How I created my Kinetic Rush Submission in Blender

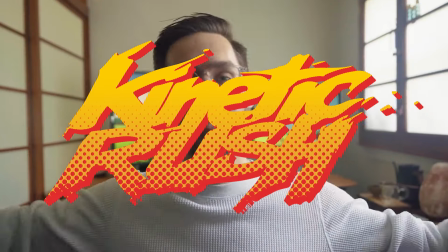I'm going to break down how I created my submission for the Kinetic Rush Community Challenge. Oh, and did I mention I had six days to do it? Yeah. Initially, I started making a completely different idea from what I ended up with, which is a tourist running through a night market and stopping abruptly to pick up some food. The thought was that stopping would stand out in a challenge centered around running.
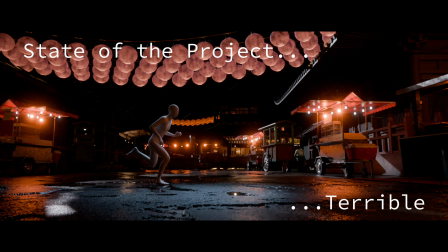But after three days of working on it, I realized that there's no way I'm going to be able to make this look good in the time I have, so I scrapped the idea and came up with a brand new one, which is the photographer running through a forest while getting chased by a subject, a bear. In my opinion, this new idea has a better story and is a lot easier to execute. But that only leaves me three days and a couple of evenings to make this.
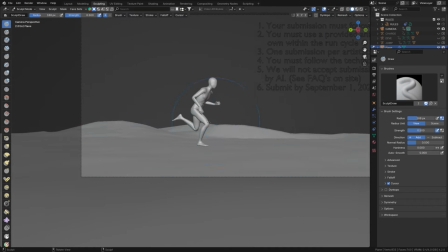So first, I'll scope the terrain. I want the scene to play up a bit higher up on a mountain, so I'll make the back part slope down a bit.
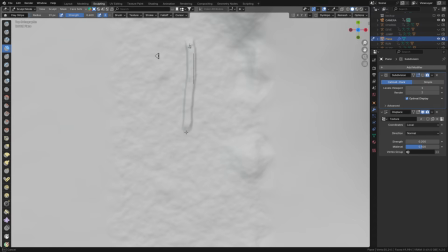Then I'll add in a path and scatter some grass.
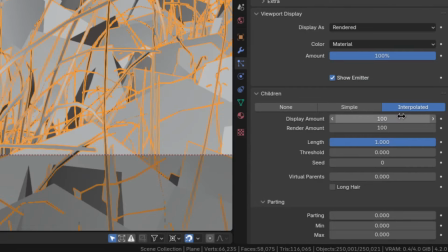The important thing here is to use lots of different grass types to make it look natural, as well as child particles to get to a large number of grass strands by keeping the performance manageable.
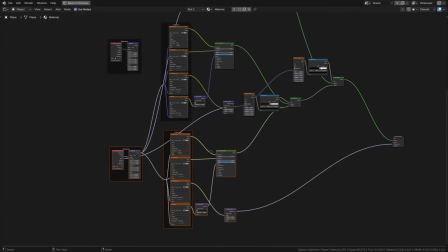Next, I'm also going to make a material for the landscape by mixing multiple different dirt and ground textures to reduce repetition.
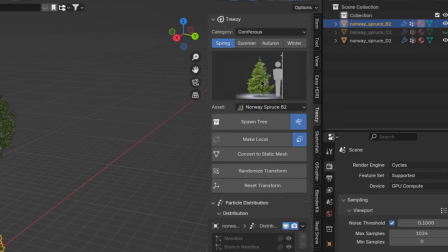Then for the forest itself, I spawned some large, medium and small carniferous trees from Treezy. By the way, if you like the trees, I have a link to Treezy in the description.
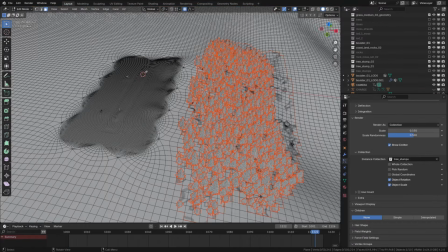After that, I'll just scatter them where the camera can see, as well as some more in the background to make it look like the forest is getting denser in the distance.
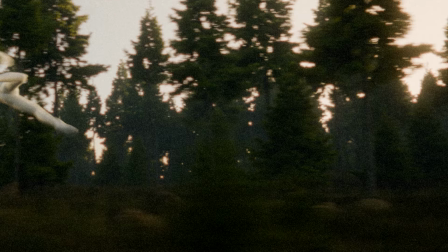For the lighting, I just played around with the height and rotation of the sun until I had a good mix between darkness and the forest to have the character contrast against, as well as the trees and character catching a bit of light.
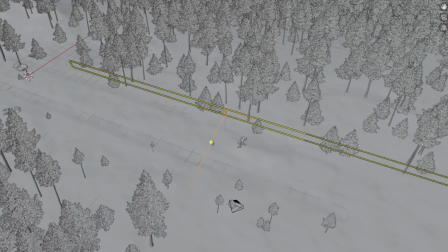This alone wasn't enough. So I placed a huge area lamp with a warm color behind the character to give him some edge light.
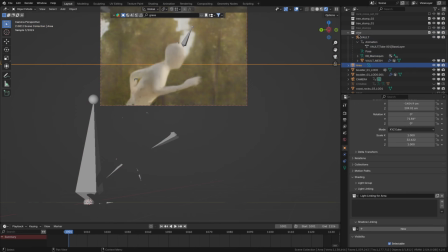I only wanted to affect the character, so to do that I'll just use light linking.
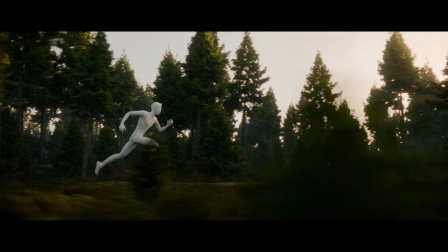All of this does still feel a bit fake, so to fix that I'll add some volumetrics over the whole thing, increasing the anisotropy a bit to get those sweet sweet god rays.
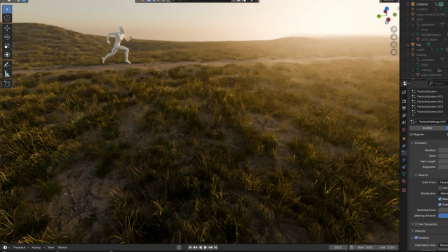The ground feels a bit too monotone at the moment as well, so let's add some more rocks, sticks,
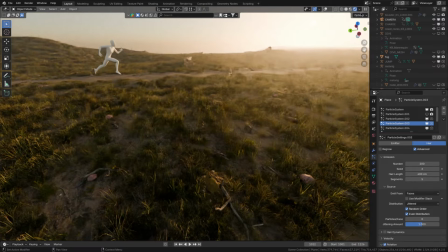flowers, mushrooms, tree stumps and dead trees, as well as some moss available on my gumroad to the scene. During the challenge we were able to choose between six animations and I chose the vault. The reason being that I want the character to jump over a fallen tree.
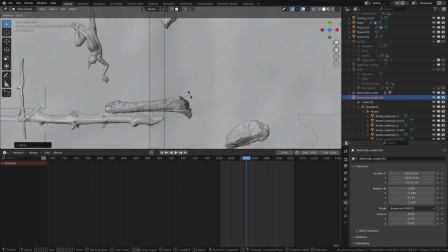So with the animation decided, I'm going to add a 3D scan of a dead tree off of SketchUp, as well as a medium-sized tree trunk that I'll tweak to make it look like the tree didn't break off fully.
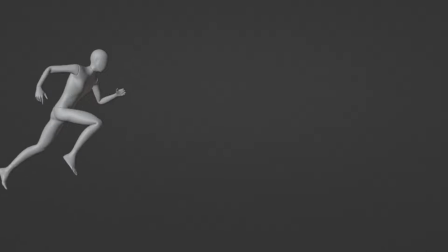I'll also make the tree fall down as soon as the character leans on it, to add a bit more movement and change to the animation. For the character themselves, I'm going to use Charmoff, which is just a 4KF MV Lab, to add in this man here.
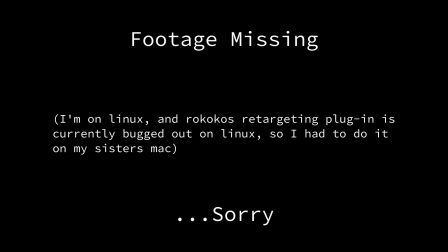I currently start at sculpting, so that's what I have to do. After retargeting the animation with the Rococo's retargeting plugin, the next step is his clothing.
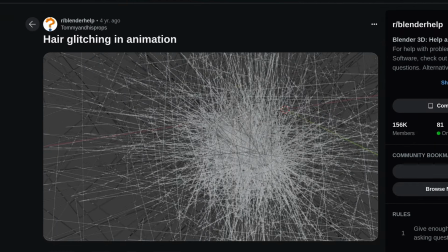So to start, let's add a cat. The reason being that I don't want to do hair simulation. Then next I'll model some pants and shirt and just simulate them.
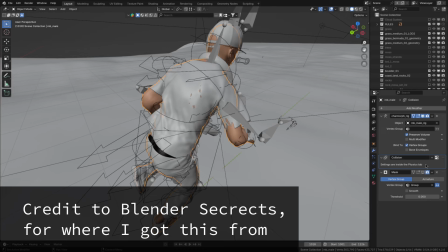I have a tutorial on cloth simulation so I won't go into details here. Only thing to note is that I used a mask modifier to hide the parts of the character that were clipping.
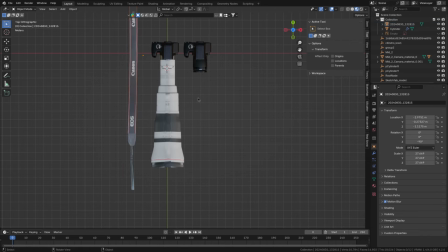But that looks good so now let's add a camera as well. To do that I'll add a picture of my actual camera strap, cut it out and place it around the character's neck.
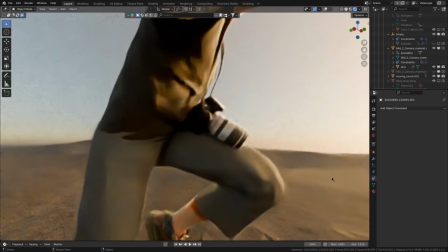Then I'm gonna download a model of a camera, replace the lens with a more obvious one and parent the camera to the front vertices of the strap.
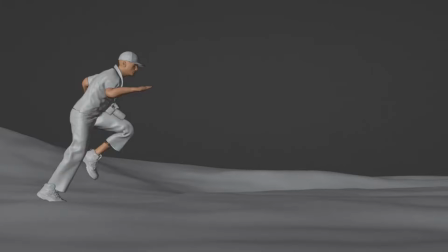Finally, again using cloth simulation to make the strap react to the character's movement. I also tried doing this for a second camera with a bigger lens, but for some reason I just couldn't get it to work in time, so one camera it is.
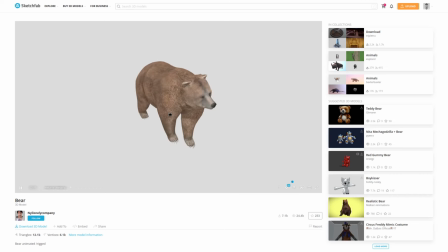With that, the character is done. So lastly, I have to create the bear. For that, I again downloaded a model off of SketchUp and improved it a bit by adding some hair particles.
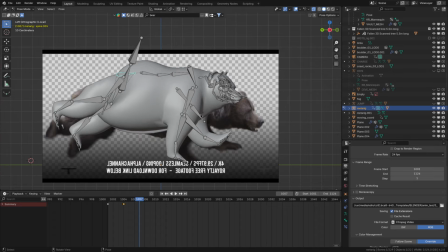The bear animation, however, wasn't that easy. I tried tracing over a side view video of a bear running.
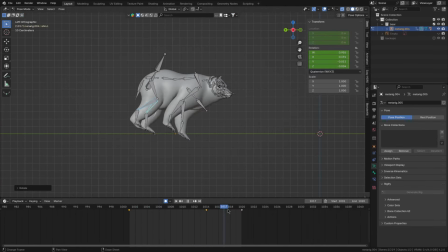I tried animating off of references without directly tracing them. I even acted out the movements on the floor.
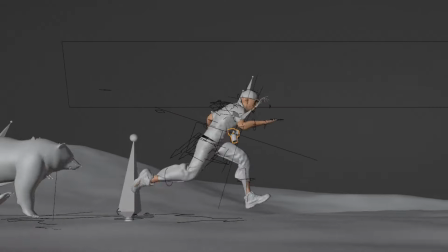No, I did not record that, but I just couldn't get it to look good.
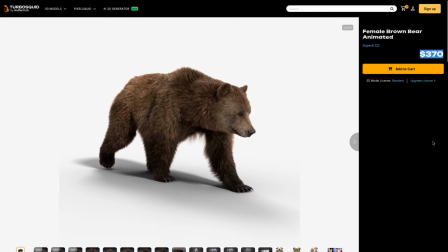So in the end, I just traced over the animation of this $370 TurboSquid Bear, which still didn't look great, but it's the best animation yet. But with that, the scene is done. Or I ran out of time.
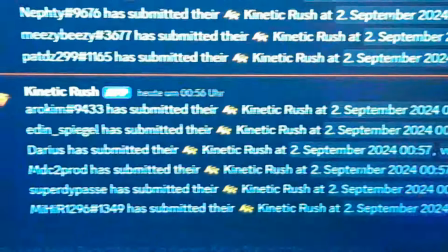So after re-rendering like three times and doing some color grading, I submitted nine hours before the deadline at 043 AM my time zone. So here is the final render.
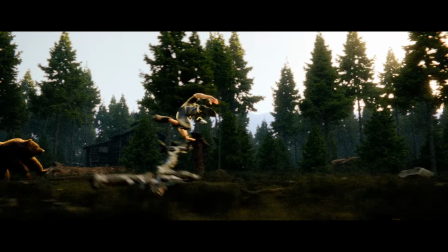Thanks for watching.